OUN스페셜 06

또 하나 드라마 4회에서 이 어린 이산이 성인으로 변해서 밤에 자객이 들어와서
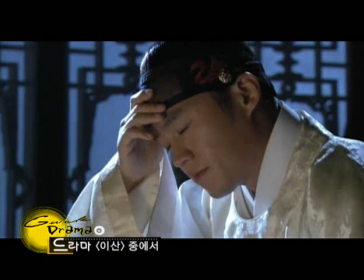(17:32)
성인 세손을 갖다 죽이려고 자객이 들어왔을 때 그때
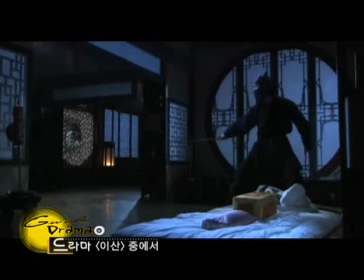(17:40)
깨어나갖고 자객하고 이렇게 결투를 할 때 실루엣 조명을 사용한 적이 있습니다. 그래서 조명은 일반적으로 이 주조명, 인물을 전체를 살리는 주조명, 그 다음에 어두운 부분을 보조하는 보조광, 그 다음에 입체감을 살리기 위한 백라이트, 역조명, 을 다 사용하긴 합니다만 드라마의 내용에 따라서 하나, 두 개를 생략하고 백조명만 쓴다든가 키조명만 쓴다든가 그런 경우들이 있습니다.
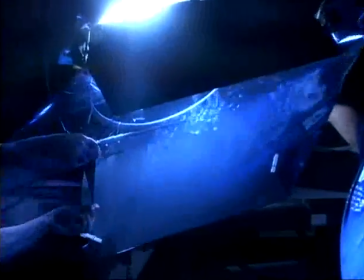(18:16)
조명기를 달처럼 높이 띄워 그윽한 밤 분위기를 제대로 살려낸 조명팀.
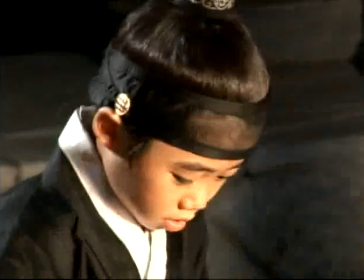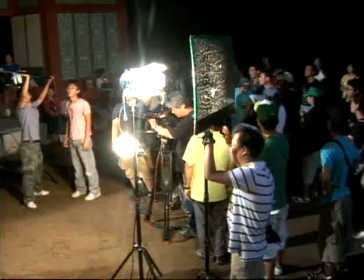(18:28)
조명은 궁극적으로 드라마의 의도와 분위기를 붙돋아주는 요소이다.
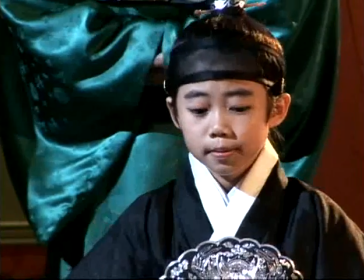(18:35)
장면의 상황과 분위기에 따라 조명의 기법과 장비를 달리하고 연기자의 동작선까지 파악해 조명 계획을 세운다.
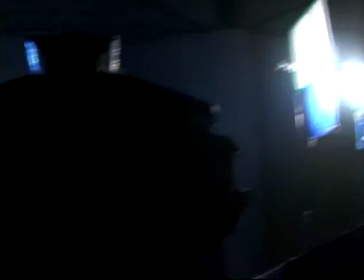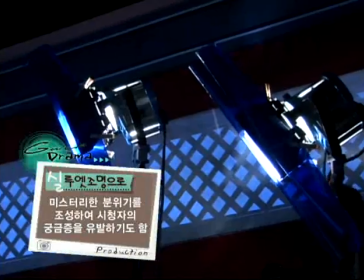(18:50)
시청자들의 궁금증을 유발하기 위해 실루엣 조명으로 미스터리한 분위기를 조성하기도 한다.
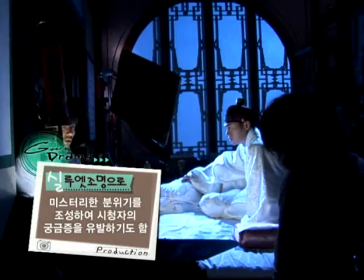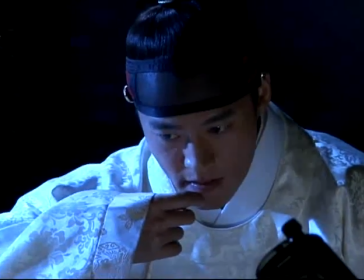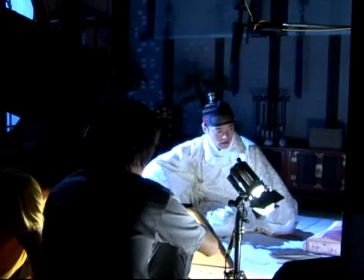(19:06)
빛의 방향과 강약을 조절하는 등 조명의 설치 방법에 따라 피사체의 느낌과 화면의 깊이는 사뭇 달라진다.
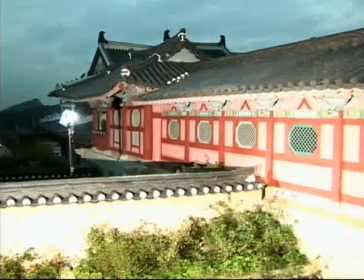(19:19) 13개 정도까지밖에 안 나와.
낮신 촬영이 해질녘까지 이어지자 조명 장비를 새로 설치했다.
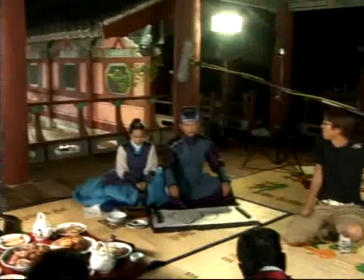(19:28)
낮에 사용하는 HMI를 최대한 활용해 시간의 경과가 느껴지지 않도록 조치한 것이다.
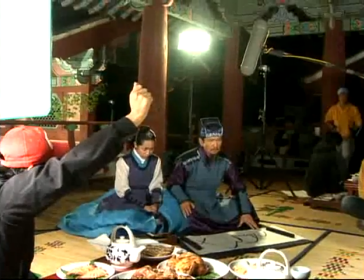(19:37)
야외 촬영에선 계절에 따른 태양의 움직임과 광선 조건을 고려하는 것이 무엇보다 중요하다. 동시녹음은 드라마에서 엄청나게 중요함에도 불구하고 종종 화면 영상에 치여서 잘 그 중요성이 인식이 되지 않는 경우가 있습니다. 그래서 우리가 보통 음향은 잘하면 본전이고 못하면 역적이라는 소리를 많이 듣습니다. 그만큼 소리는 동시녹음은 드라마가 정상적으로 들어가는 것이 아주 기본이기 때문에 깨끗하게 아무리 드라마가 훌륭하고 영상이 아름다워도 소리가 들리지 않거나 아니면 잡음이 심하거나 그러면 그 드라마를 가서 제대로 시청할 수가 없고 드라마가 완성도가 형편없이 떨어지기 때문에 항상 제작 장소에서 소음이 없는가 또는 이 드라마의 대사를 하는데 시청자들이 대사를 듣는데 지장이 있는 다른 어떤 거 잡음이라든가 어떤 시끄러운 어떤 소리가 들리지 않는가 이런 걸 미리 점검해 보고 좋은 장소에서 그것이 깨끗하고 소리가 조용한 장소에서 녹화를 하게 됩니다. 늘 꿈이 그런 그 좋은 마이크 그런 아주 극지양성 또는 특별한 사람의 음색에만 맞는 그런 어떤 마이크를 개발할 수 없을까라고 했는데 아마 그 마이크의 개발은 그렇게 쉽지 않은 모양입니다. 그래서 늘 조용하고 시끄럽지 않고 또 현대적인 기계의 소리가 들리지 않는 그런 장소에서 녹화를 해야만 하고 그것 때문에 또 수없이 녹화가 지연되고 반복하고 NG가 나오고 그런 일이 많습니다.